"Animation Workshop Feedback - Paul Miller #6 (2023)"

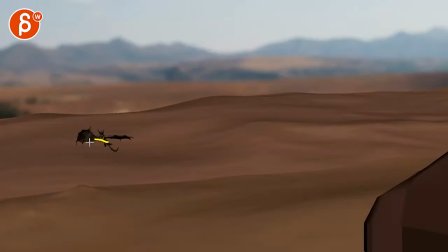2:42 just a bit soften that a little bit more definitely through there
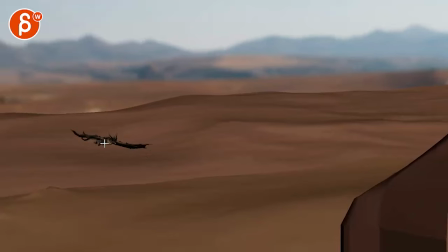2:47 this doesn't quite work physics wise to me and
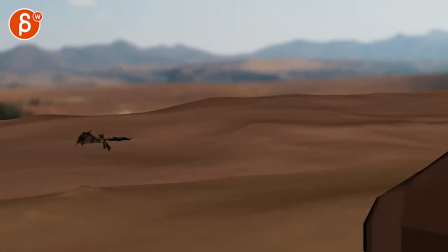2:55 then on this on a like a drift like this turns out how creature is that is for something that big but it is fun to watch though but i would turn that head over a bit more this way just a bit because now it feels like that head really stays
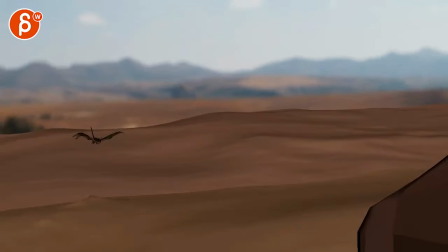3:10 locked almost a bit too ik wise and
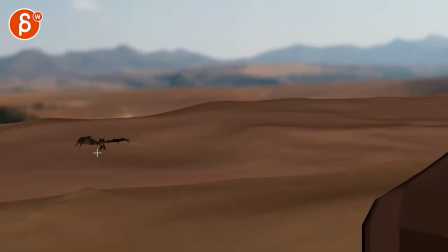3:16 then there's a little bit of a like a pose to pose feel of whip like this everything hits that pose this goes over stops head goes up stops
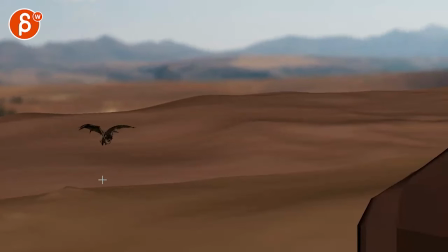3:25 the wings get into a new position stop and now everything moves into a different position so i would have a bit more overlap between
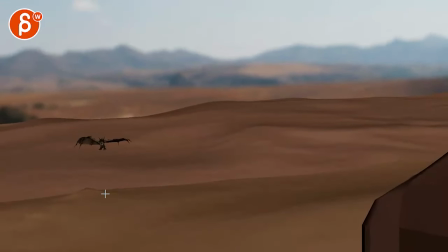3:33 the body parts to get this a bit more like an organic feel if that makes sense yeah
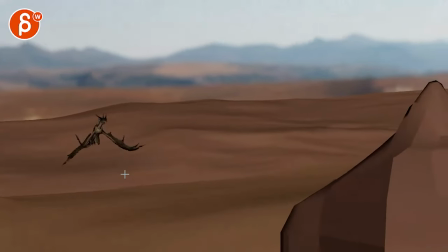3:38 this one really stands out to me doesn't quite work that one works better but then after this what happens is that you have you go up and then here again i think we had that last time where you go
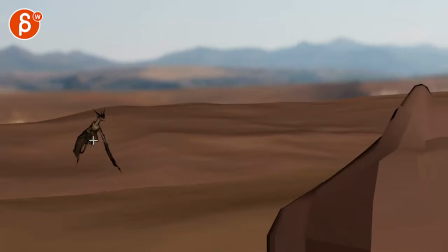3:51 up and then it kind of even pose wise you're a bit stuck in this body pose and then we almost glide forward see this and
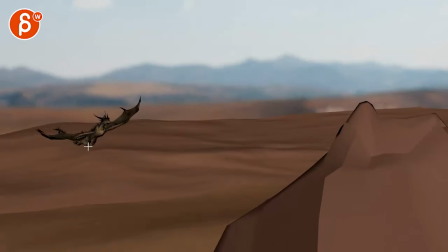4:00 even here we're down and already going up before the wings are really down
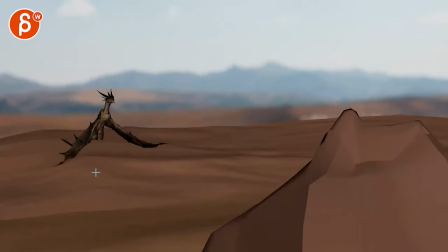4:05 like around here for the last bits maybe
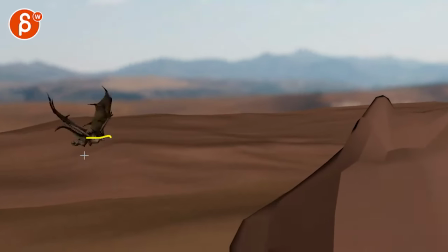4:10 here the body goes up but we are already going up the
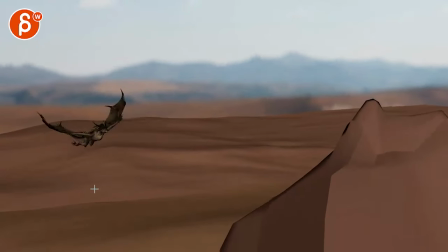4:15 royal week we are already going up way too soon which gives it that kind of unrealistic weight
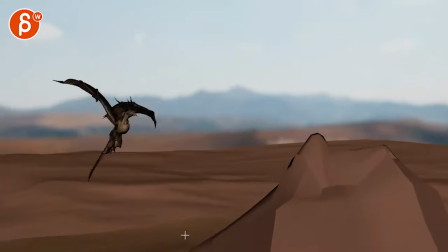4:21 gliding feel i'm all for offsets this feels almost a bit too much
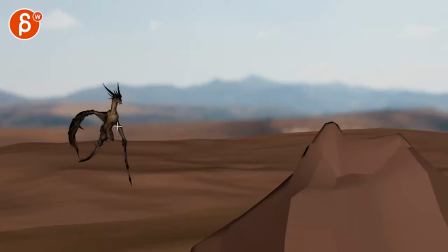4:29 that's got i got wounded also silhouette wise i would always avoid such flat lines because at least even though with this kind of modeling of that of that creature you still have a broader shape if it's that thin we start to see all the little you know the little changes there the line it makes it
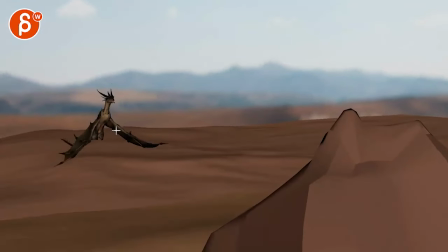4:47 just a bit too frail looking but i would take down that offset here
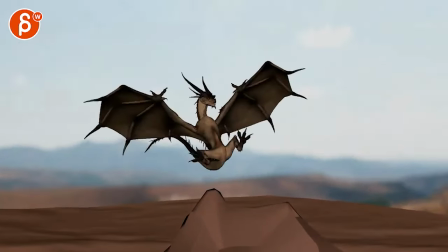4:55 i still feel like like this was already pretty big towards the end i would i would personally not add more like now it feels
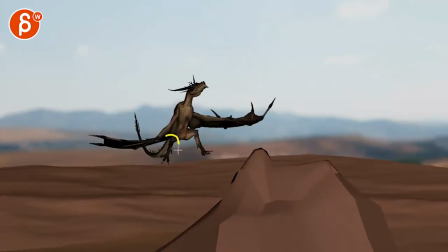5:01 like a frog where i would i would bring those legs together
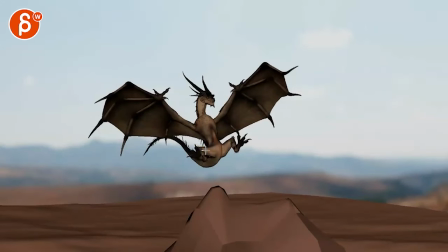5:07 like this but now you're also losing the silhouette but it just feels very frog like it's almost
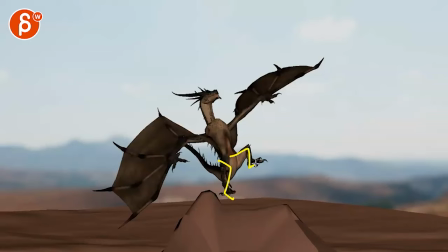5:12 it's almost cartoony where again i would bring in the knees and that could be an offset it's just a bit strong to me very
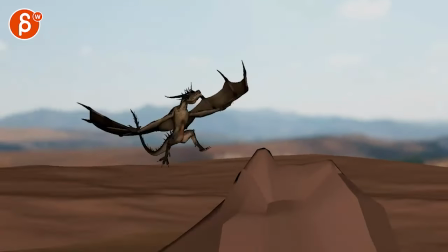5:18 subjective but
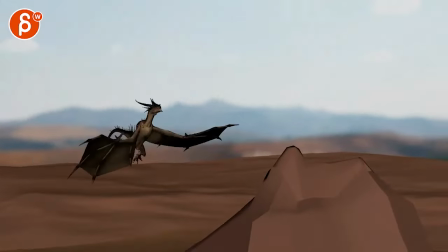5:24 and hold on again i want to look at the ups and downs that works and
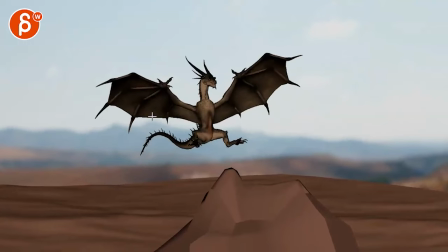5:28 then it gets odd but now we're going now we shoot up and now it's
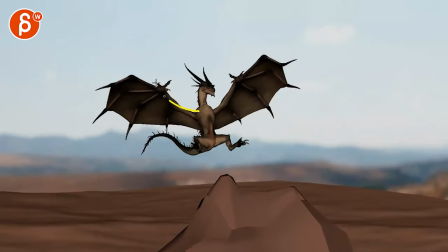5:33 like we're really pinned the wings don't move anymore the body's
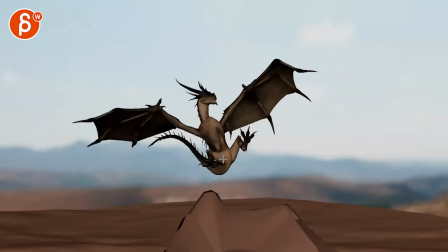5:37 just kind of pinned going forward you still need a bit more more
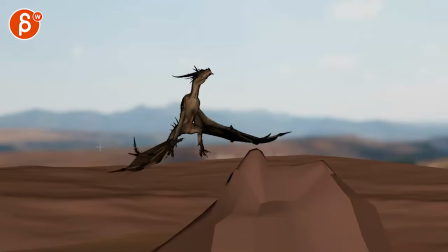5:42 up and down just want to avoid anything where a we go up too soon because the wings are not there yet
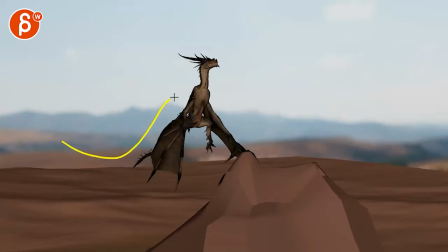5:47 with the forced to bring it up and then to not have the hang time drop now you're doing
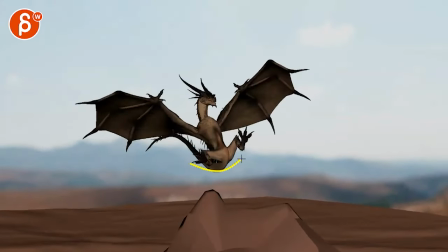5:54 that's what this feels like and you're asking about the butt in front of the chest i don't know
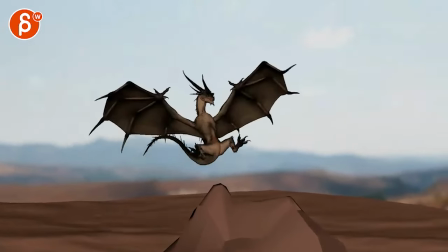6:01 i'm all for contrast but i think if you do it right at the end maybe more towards the end
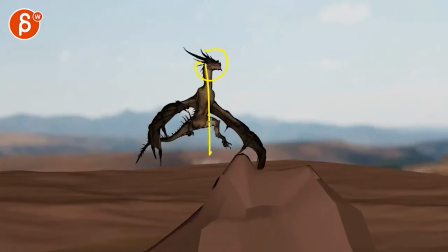6:09 because my concern is that now that we're here it just feels like almost like a human trying to fly versus a bit more the that kind of
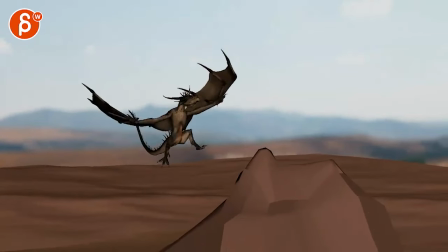6:18 creature-y flight dynamic aspect that makes a bit more sense this just feels like it's so
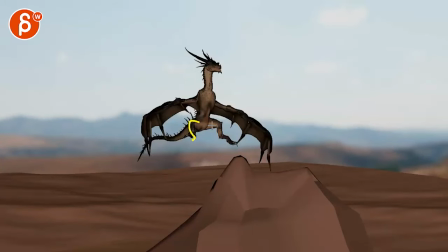6:22 low hanging there again with the legs out just to
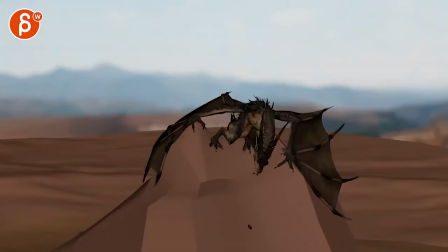6:27 me in terms of just appeal it's not it's not quite working and then watch out this suddenly gets really fast
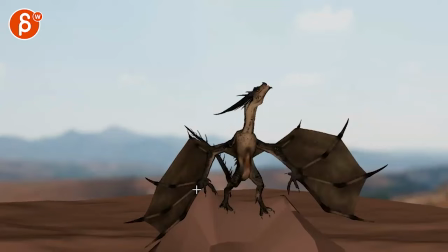6:37 that flip of the wings and then once we hear how just everything moves forward
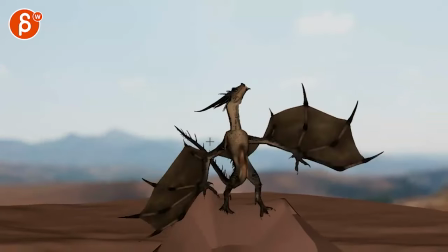6:47 so to me it would be more you're you're not going back just yet because it's not you're just extending the legs it's not a sudden drop where everything has to extend
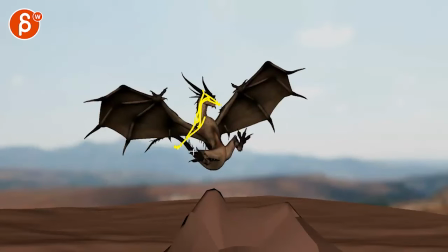6:55 so a bit more like this again i would still i think last time i'm a bit further back and then around here
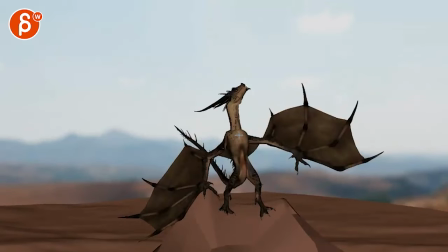7:04 when it lands and slips that's the sudden jolt that makes the body go whoa off
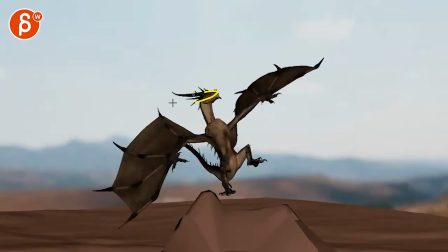7:10 balance and the head drags but this to me feels way too early in this and it just adds
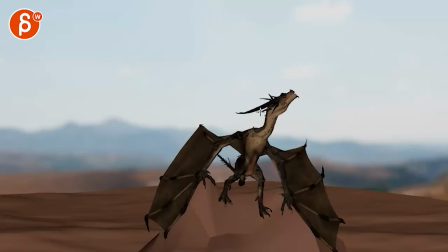7:16 to that constant vertical feel to it like that
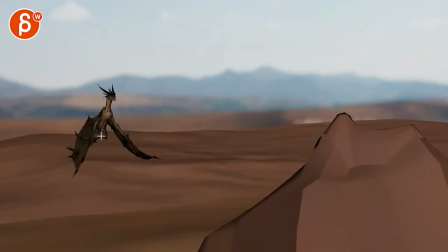7:22 like all this feels more dragony creaturey but now we're getting
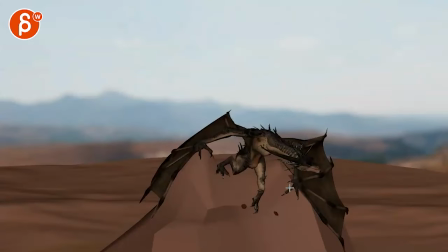7:28 into like we're just so vertical all the time then you get those really
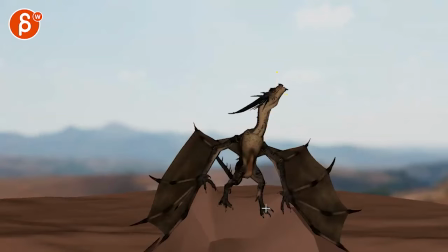7:32 vertical lines again where it just feels almost human and then let me see
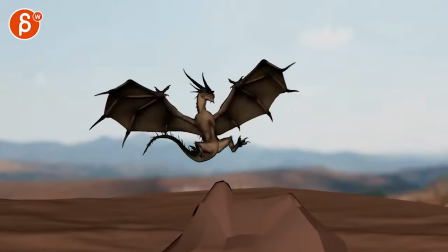7:37 this felt a bit odd where you go you
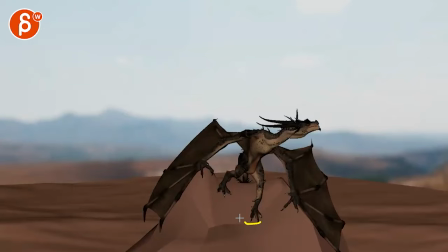7:41 go down it's a bit fast through there and especially the recovery was we're stopping it hits like
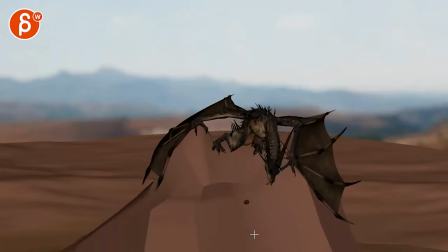7:47 a bit of a wall there and i would just have a bit of a softer return but even then now we're getting it into like
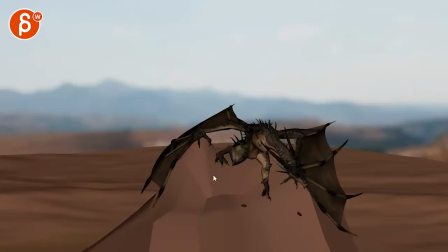7:53 again super straight legs that feels almost a bit broken here i would just reduce this a bit
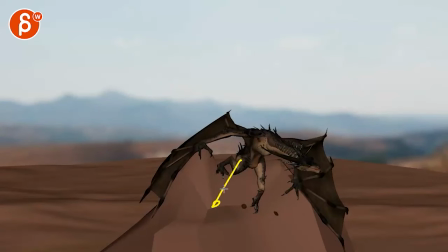7:59 and then look at like this feels like the knee is pointing this way and this is pointing this way
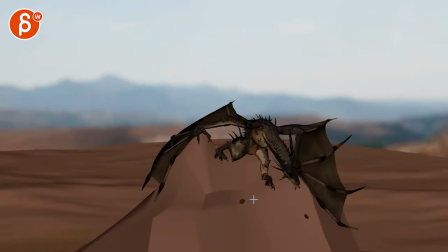knee quote-unquote right but it just feels like that feels
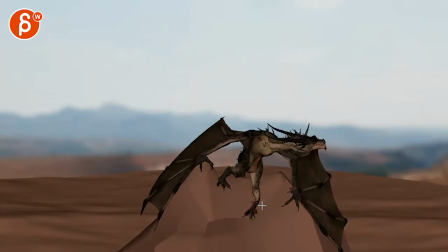8:15 broken and this is too straight where we're just kind of almost here
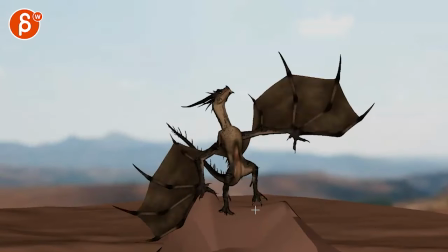8:20 broken here too where i would just kind of stay within the creature
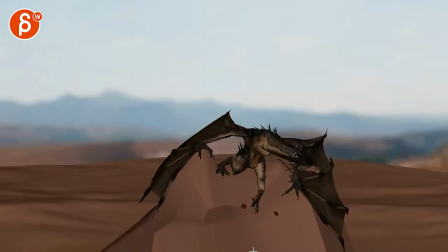8:24 aspect of that that leg structure and
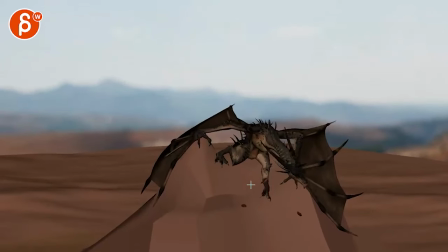8:34 it's a bummer that it's not this leg because now we kind of it's not too bad so it's okay right at the end it gets a bit muddled but
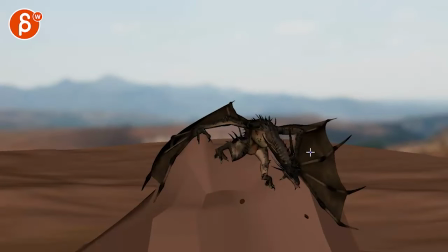8:43 i'm more wondering about the balance of another wings keep that guy forward but
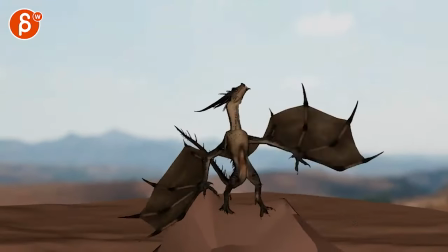8:50 there's a slight feel of like to me if you do if you're going down this far and now it's like
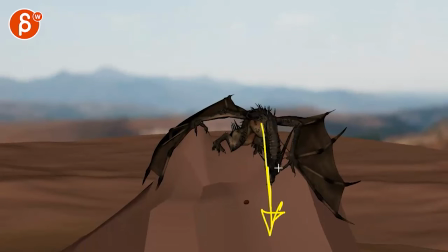8:58 nothing is holding this dragon up besides the wings so
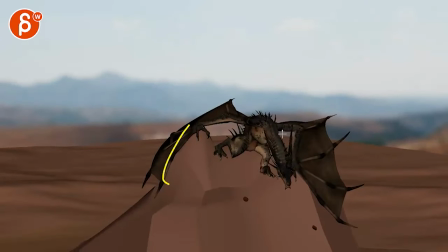9:03 once this especially once this leg goes off now all the weight is here then i would almost flatten and push those wings down
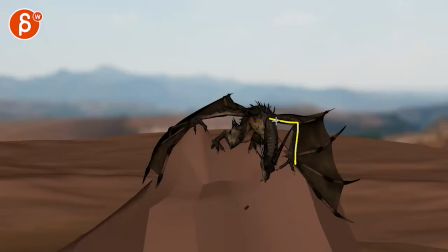9:11 a bit especially this guy has room to go from this shape to that shape just so it shows that there's pressure as the creature
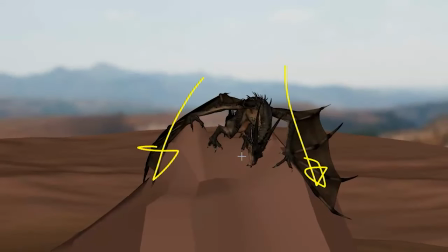9:21 goes up pressures on this way to go up this way otherwise it feels a bit magical how it can just go whip and goes back up and then careful i will probably delay that a little bit
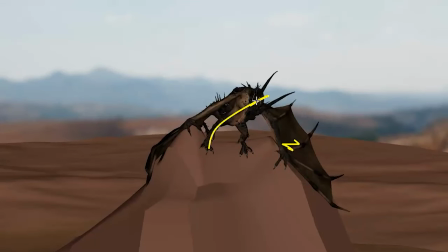9:34 secondly if you let go here this guy is still off balance it would only be holding on to this so if you lift this up it would start to lean this way this would have to tighten here